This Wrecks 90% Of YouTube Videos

Now I've spoken about these intro stingers before but using these is like going to a restaurant and a waiter ignoring you in your order. It's getting in the way of what people came for and it makes me BAD. But I know that people love using them and they're fun and they look cool so instead of just trying to ban them I'm going to re-edit yours to keep it really short under like three seconds.
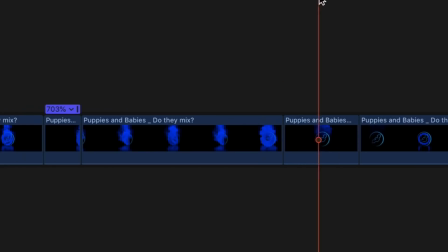So I'm going to cut some chunks out and then I'm going to speed it up a little bit and I'm gonna add some sound effects and now we have something like this. That makes me way less angry. Next up I'm going to show you how to edit an intro to add more humour to it and humour is often just a matter of timing. Now this style I'm going to use I'm not saying is the only way to do things and that everyone should use it. Every technique I ever teach you is for you to decide if it is worth testing or not for your audience.
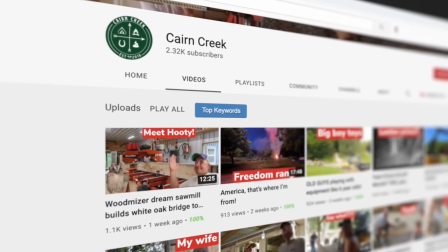So here we have Cairn Creek and this is the pre-edited intro hey guys
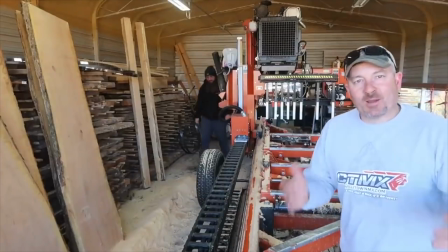welcome back to cairn creek i'm jeremy and i'm nathan
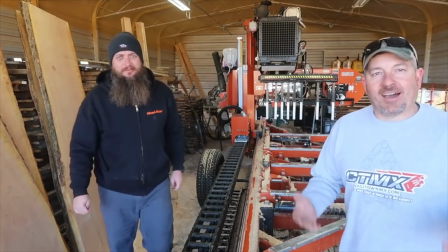and we're here in southern ohio we're not in southern ohio guys
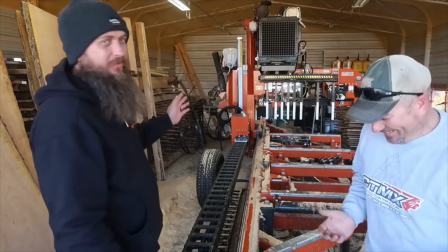cairn creek does not have a wood miser lt4 look at that thing so the first thing to
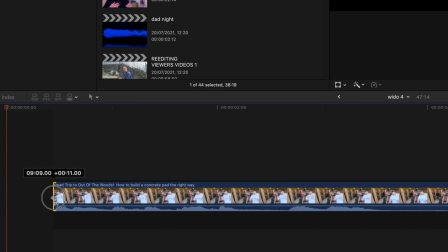fix here is this is just slight pause at the beginning and i'm gonna delete that so it's like bam straight into the video hey guys
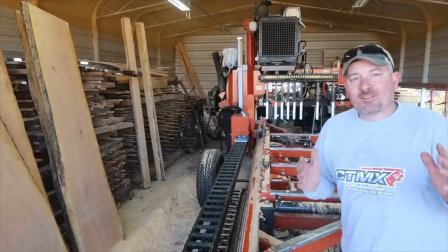welcome back to cairn creek hey guys welcome back to cairn creek now what i like about this is this is a nice dynamic between you guys on camera
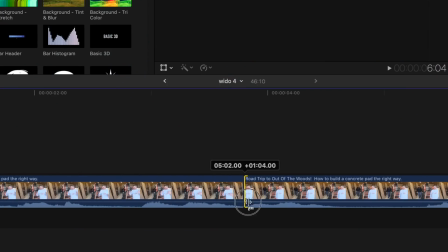i'm enjoying the playful banter that you have but this pause here it's just a little bit too long i'm jeremy and i'm
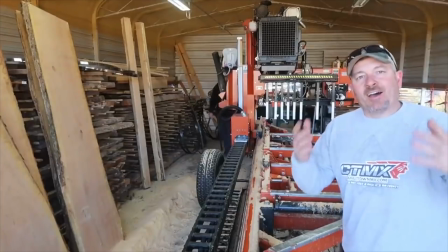nathan and then what also happens here is nathan kind of pops out a little bit too soon for the gag of him just appearing i know it's going to completely wreck
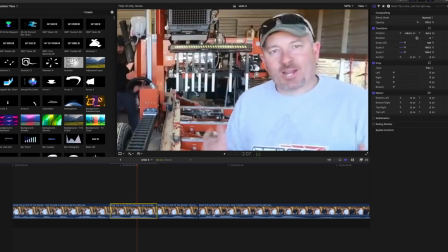the quality here but i'm going to zoom in on you a ton so that you can't see him appear and then zoom out and he's there and then i'm
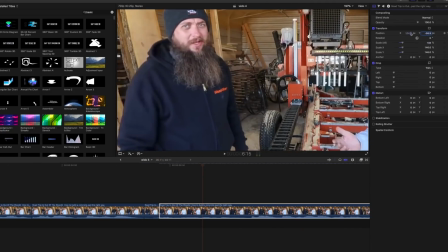going to cut out the gaps a bit and do a few jump cuts like so hey guys welcome back to Cairn Creek I'm Jeremy
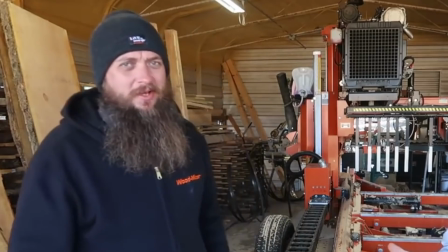and I'm Nathan and we're here in Southern Ohio we're not in Southern Ohio guys and then this section what they're talking about is the star of the
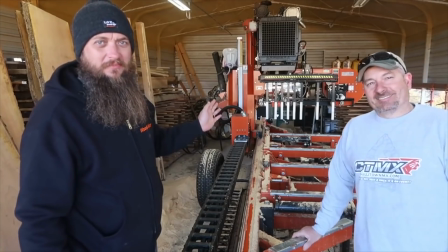video the Woodmiser and Nathan really bigs it up look at that thing so as an editor you've got a choice because they're having fun they're smiling
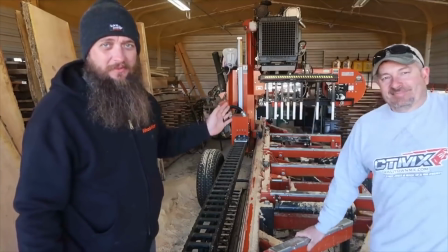joking and then they point out the star of the show I think it would work well to really feature the Woodmiser
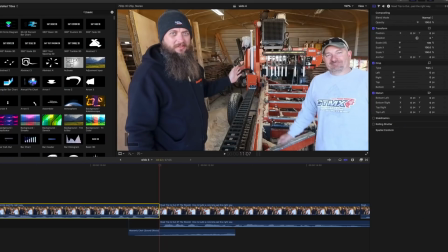so what I'm going to do is I'm going to cut out this clip here and then I'm going to take a still of that frame and then stretch it out and then
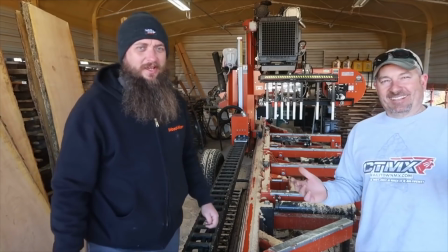add a zoom in a little and then i'm gonna add my choir and this here create does not have a wood miser lt for you look at that thing becomes this lt
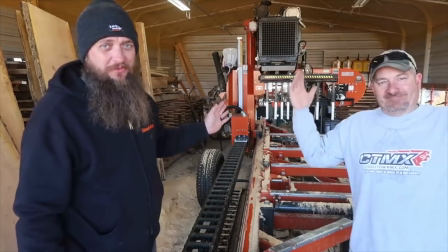for you look at that thing he's got a 35 next up we have this video about unboxing an orchid and in
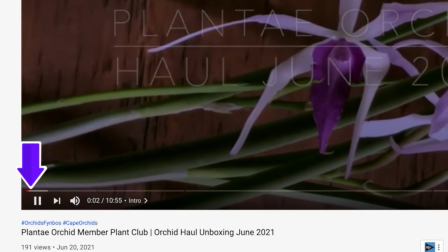this example i'm gonna really really focus on just the first four seconds because in this video you have the makings of a great intro.
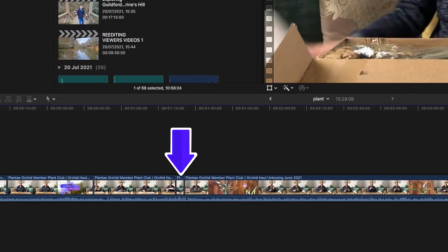Problem is, it's about 90 seconds into your video. So this moment here, this is your hook and it should be at the very start because it will create some entry.
Ooh, you're gonna enjoy this one.
And you need that to build the anticipation of the unboxing. And then what else I'm gonna do is I'm just gonna go and film something to make this work that little bit better. And what that does, it doesn't reveal what's in the box. It just creates more anticipation as you see it open combined with your reaction. And then we can roll into the content and it looks like this.
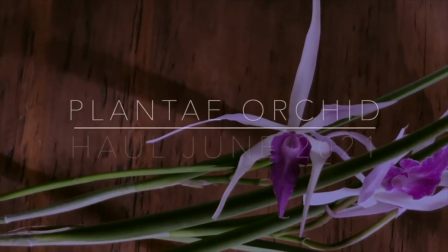Ooh, you're gonna enjoy this one. As of my orchids and famous friends, Dave here with another orchid unboxing.
If you do want to make your content better and want to get better results with it, this video here is going to give you more tools to achieve just that. It's a fly! There's always bugs in my videos these days.